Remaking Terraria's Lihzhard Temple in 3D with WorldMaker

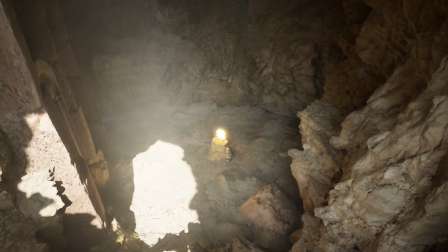(0:13)
Hey YouTube, it's Crafty here. Today I'm going to show you how to remake Terraria's Lihzhard temple in 3D.
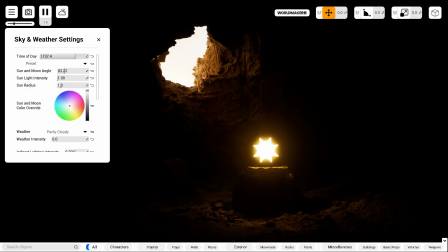(0:20)
I'll be showing you how to create the cave, what settings to adjust in WorldMaker to achieve fog rays and nice bounce lighting,
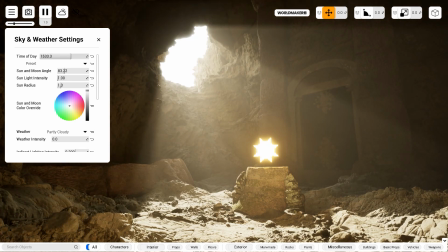(0:28)
and I'll also show you how you can quickly turn the Lihzhard temple into a temple with an underground lake.
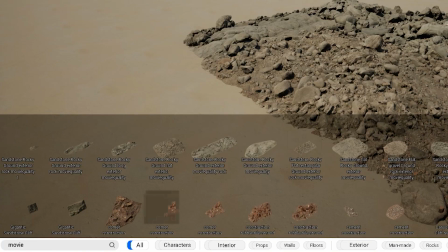(0:34)
Let's get started. We're going to start by building the cave.
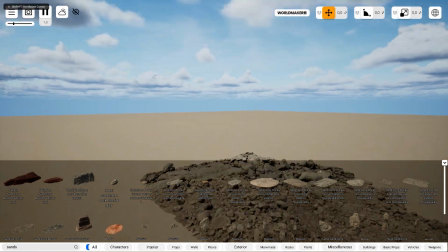(0:38)
And to do that, I'm going to search for sandstone in the search bar, and I'm going to start dragging off props that I like.
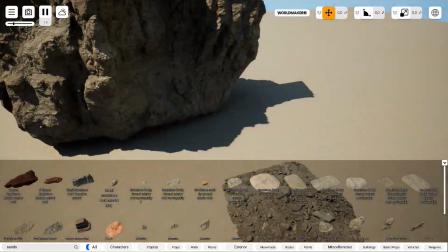(0:45)
And I'm going to position these rocks to be the wall, or the main body of the cave.
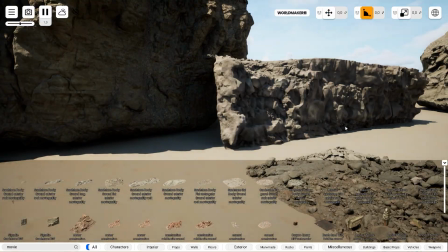(0:50)
And this workflow of combining 3D meshes to create an environment is the same workflow that Epic Games uses to create one of their latest demos,
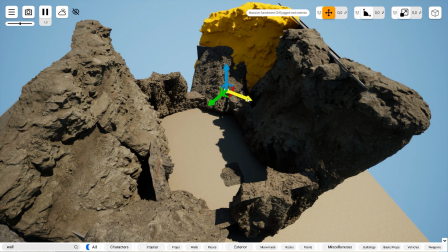(0:59)
Valley of the Ancient. So I'm arranging these sandstone rocks to be roughly in the shape of a room, or a cavity in the earth in this case.
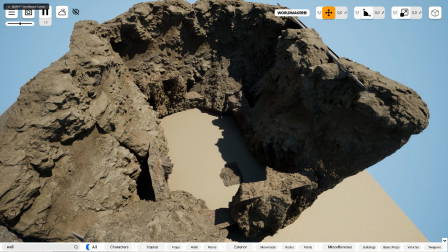(1:08)
And I'm also going to add a solid mesh behind these rock props because these props are one-sided props,
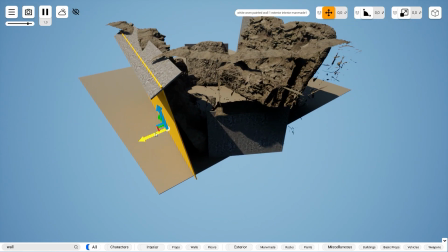(1:14)
meaning light can go through them from one side but not the other. Before creating this world,
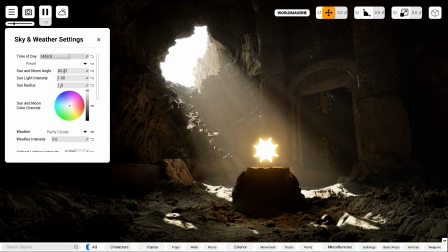(1:20)
I already knew I wanted a hole in the ceiling to allow for light to come through in order to create god rays and nice bounce lighting.
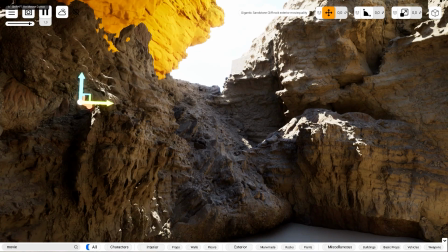(1:28)
So I'm going to make that hole by positioning these rocks that have an overhang in them in such a
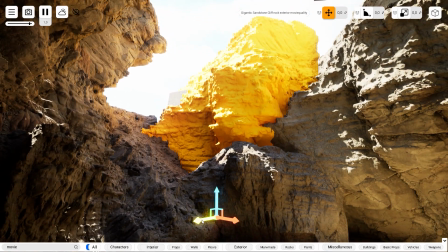(1:34)
way so that it looks like a cave entrance that's recently been created by a cave-in or a landslide.
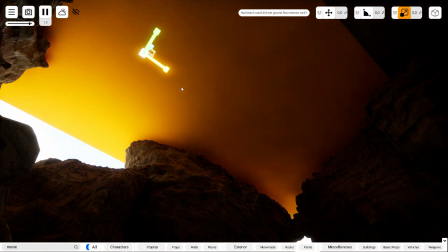(1:41)
Next up, I am going to block off the entire top side of the cave with a solid wall to prevent any light from coming in.
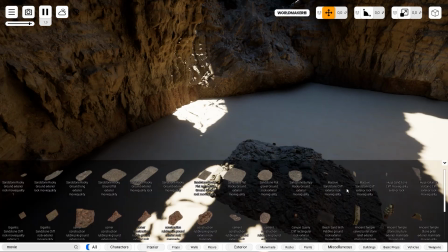(1:49)
And we're gonna make this roof pretty in just a second. The process of making the roof is similar to the body of the cave.
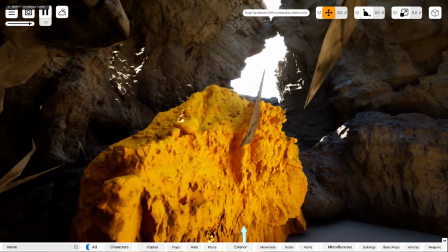(1:56)
I'm just rotating the sandstone rocks to be facing downwards,
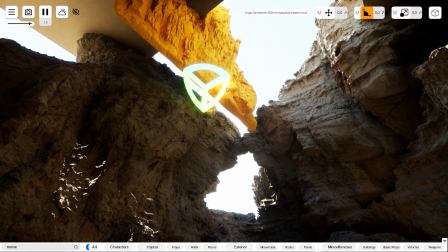(2:00)
and I'm also making sure to use multiple varieties of rocks and scaling them up to different sizes to prevent repetition.
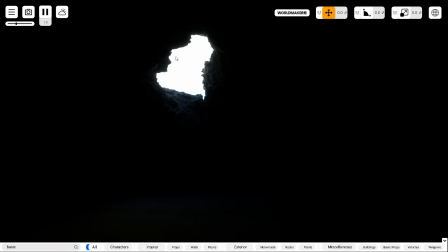(2:06)
Right now the cave is looking a little bit dark, so I'm going to fix that by opening the sky and weather menu by pressing Y on my keyboard,
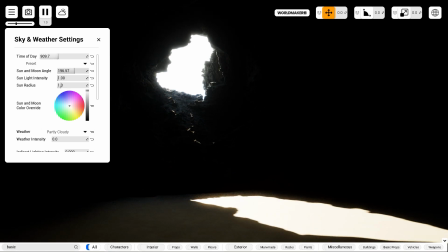(2:14)
and I'm going to edit the sun angle and time of day sliders to direct some of the sunlight through the opening of the cave.
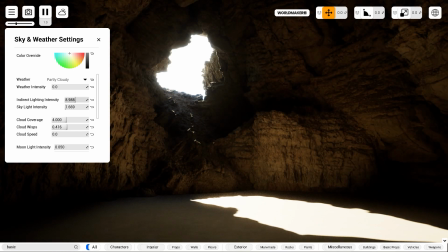(2:21)
And I'm also going to increase the indirect lighting intensity slider in order to increase the strength of the bounce light.
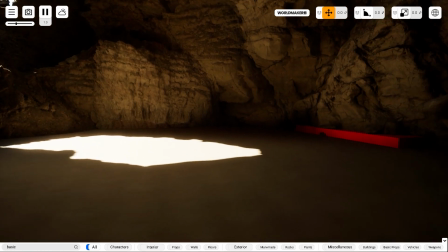(2:28)
This allows the cave to be lit with colored light that's bouncing from the floor to the walls.
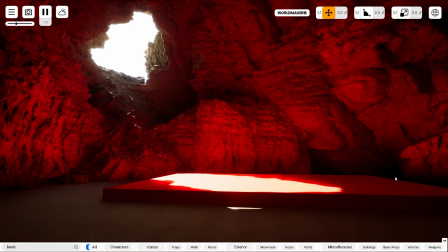(2:34)
Notice how the walls of the cave is picking up the color that's being reflected by the floor.
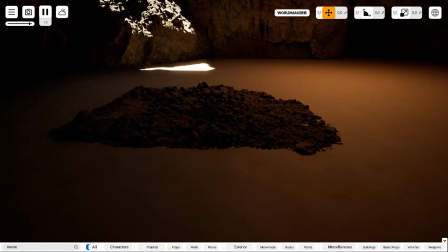(2:41)
Now it's time to make the ground. And the workflow is, again, very similar to creating the body of the cave.
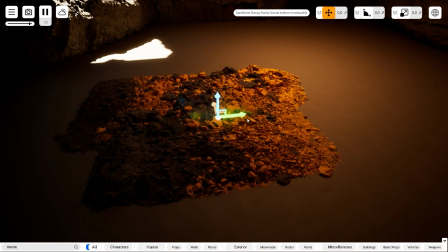(2:47)
I'm positioning these flat sandstone rock meshes and duplicating them, but I'm also rotating them to prevent repetition.
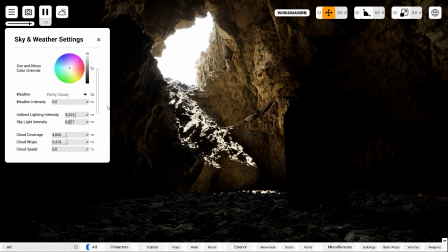(2:59)
To add god rays in WorldMaker, all you have to do is to increase the fog density slider.
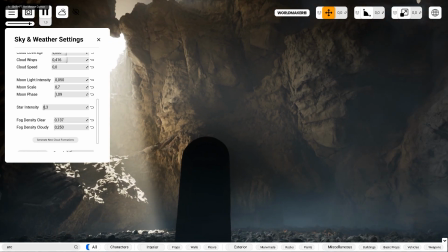(3:04)
But 0.13 is a little bit too much, so let's just tone that down.
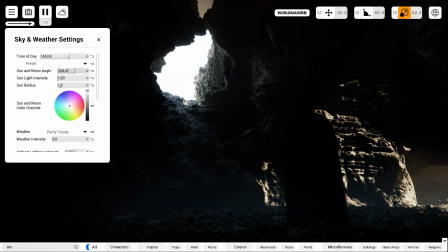(3:08)
And I'm also going to adjust the angle of the sun in order to make it light the cave better.
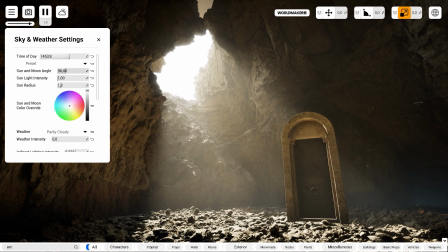(3:14)
The cave is looking pretty good for now, so I'm going to start building the temple.
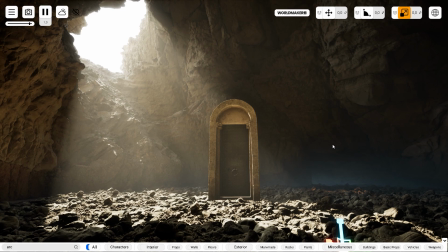(3:18)
And one of the most recognizable parts of Terraria's Lihzhard temple is the locked gate that prevents you from going inside without defeating Plantera.
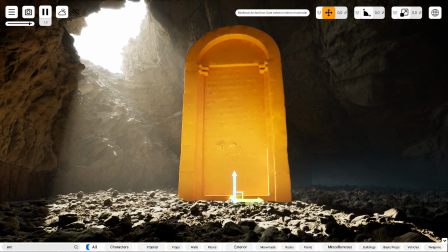(3:28)
So I'm going to resize this normal sized door into something that looks more like a gate.
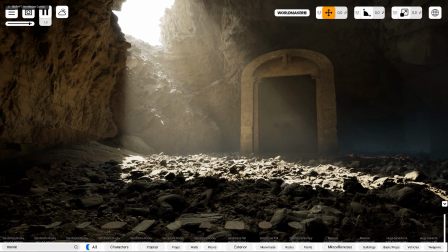(3:34)
And for the temple walls, I'm going to add this stone trim here with a lot of carvings and moss on it.
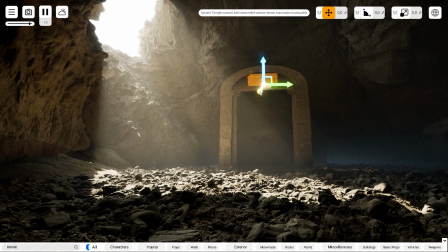(3:40)
But it's pretty small, so I'm going to resize that to be more wall-sized.
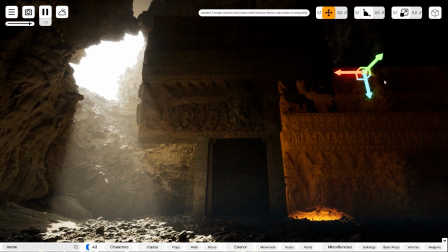(3:45)
And I'm going to duplicate it and arrange it into a wall and move the whole thing closer to the cave walls.
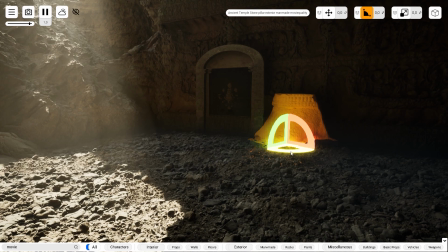(3:53)
To break up the monotony of the wall, I'm going to add some pillars, and it's going to be made of two parts.
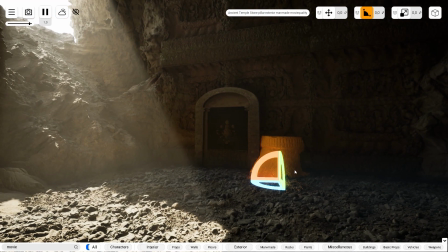(3:59)
The first is this pillar base, which kind of looks like an altar of some sort,
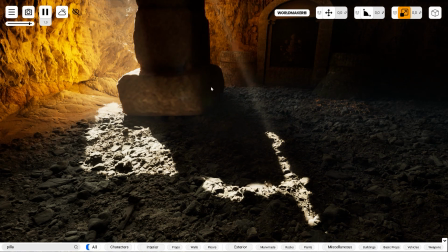(4:05)
and the second part is this Roman column that I'm going to enlarge to fit the proportions of the temple.
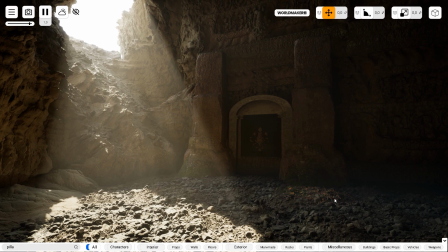(4:11)
And I'm going to duplicate them and position them like a capital I with serif,
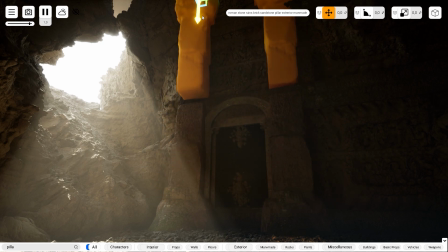(4:17)
so it looks like more of a supporting structure instead of just placed there willy-nilly.